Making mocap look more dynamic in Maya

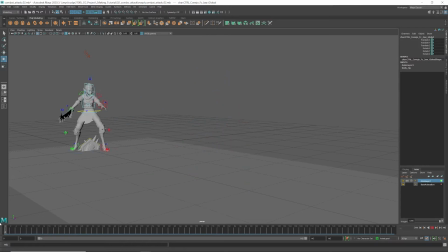So what I do, I will summarize what I'm saying. I talked too much already. So select all the controller and then create layer and choose. I will delete this and then show you.
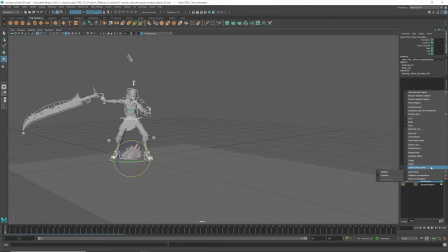Select all controller and then create layer on top of this. Then I will just key at the start and the beginning.
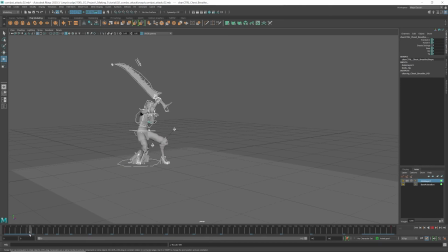Then just key wherever you think is key pose, golden poses. I usually make this anticipation pose and then hit or after hit,
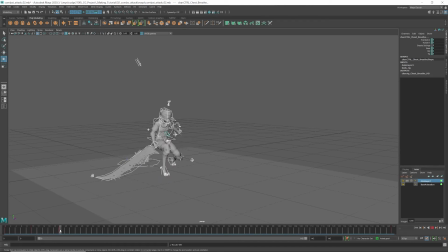just after hit, there's some like holding moment. And then anticipation. This motion is, as I mentioned before, this motion is quite
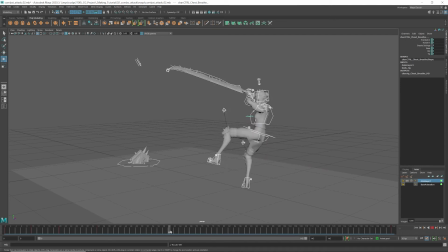long, so there's more golden poses like just before he off the ground. We can make this really strong and stretched pose, and then in the air. Then after landing,
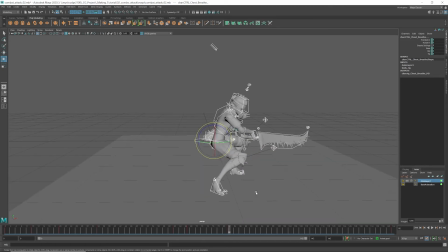holding this pose quite long, so making this pose cool is kind of good, gives good impression to the player. After finishing, it goes back. So it can be, if it's normal motion, it can be around 5 pose, but now there's more pose.
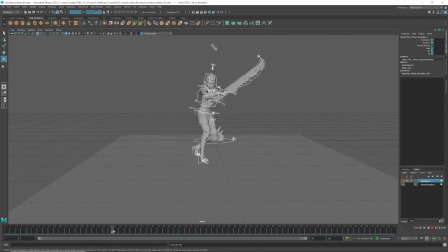But if it's just one short attack, it can be like just 5 or less than 5 poses. So you choose that pose and then try to make really strong.
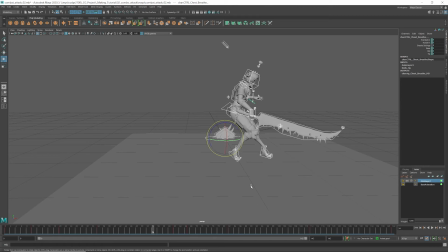And then after that, I merge that layer.
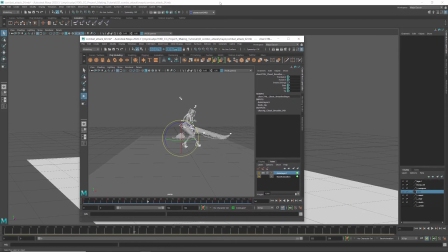Like I will go to another file.
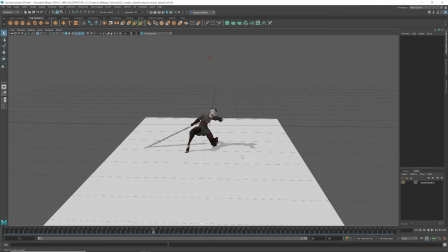It can be this one. So after changing pose, I made this.
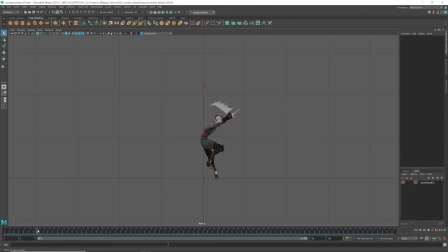As you can see, I made this anticipation pose really big and strong, different angle, and then when it hit, after hit, this pose was golden pose as well.
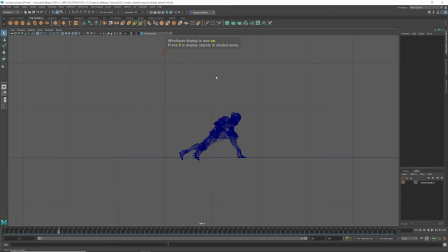So I made very strong this pose. This pose is quite different if you
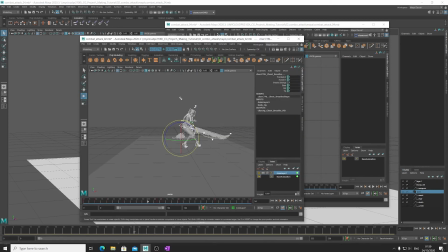remember if you back the original pose, when you hit the pose was like this, which is not very clear, but
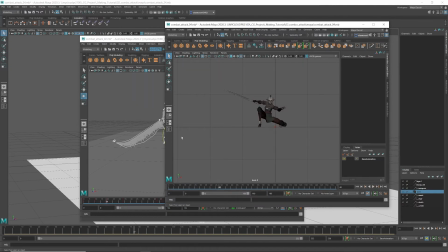you can make it stronger like this. Compare this one and this one.
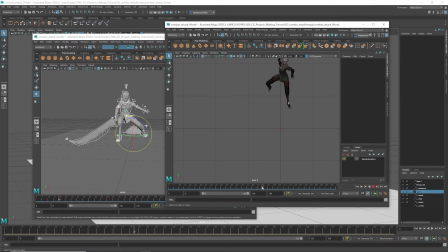This pose is much strong. Then this one I just made he turned twice.
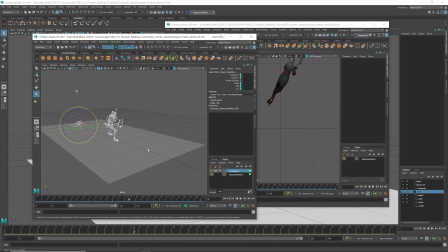Then it depends on how much time you have with your clip. If you have more time, you can try some more, you can tweak more. But if you don't have time, or if your game style is not as realistic style,
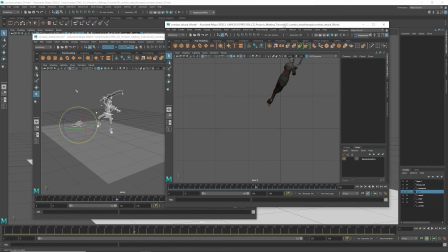you don't really need to change too much. This one, if you use this motion for realistic character, it will not suit it, because they will not, human cannot jump and like they cannot turn like this twice and attack.
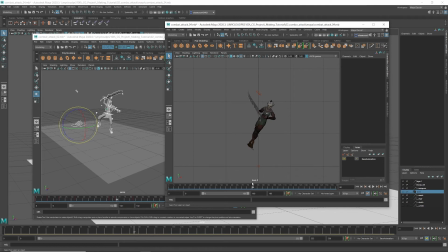But this is not realistic character, so I just tried something more exaggerated motion. So I just added one more ton, and then I spent some time to make this pose nicer rather than this.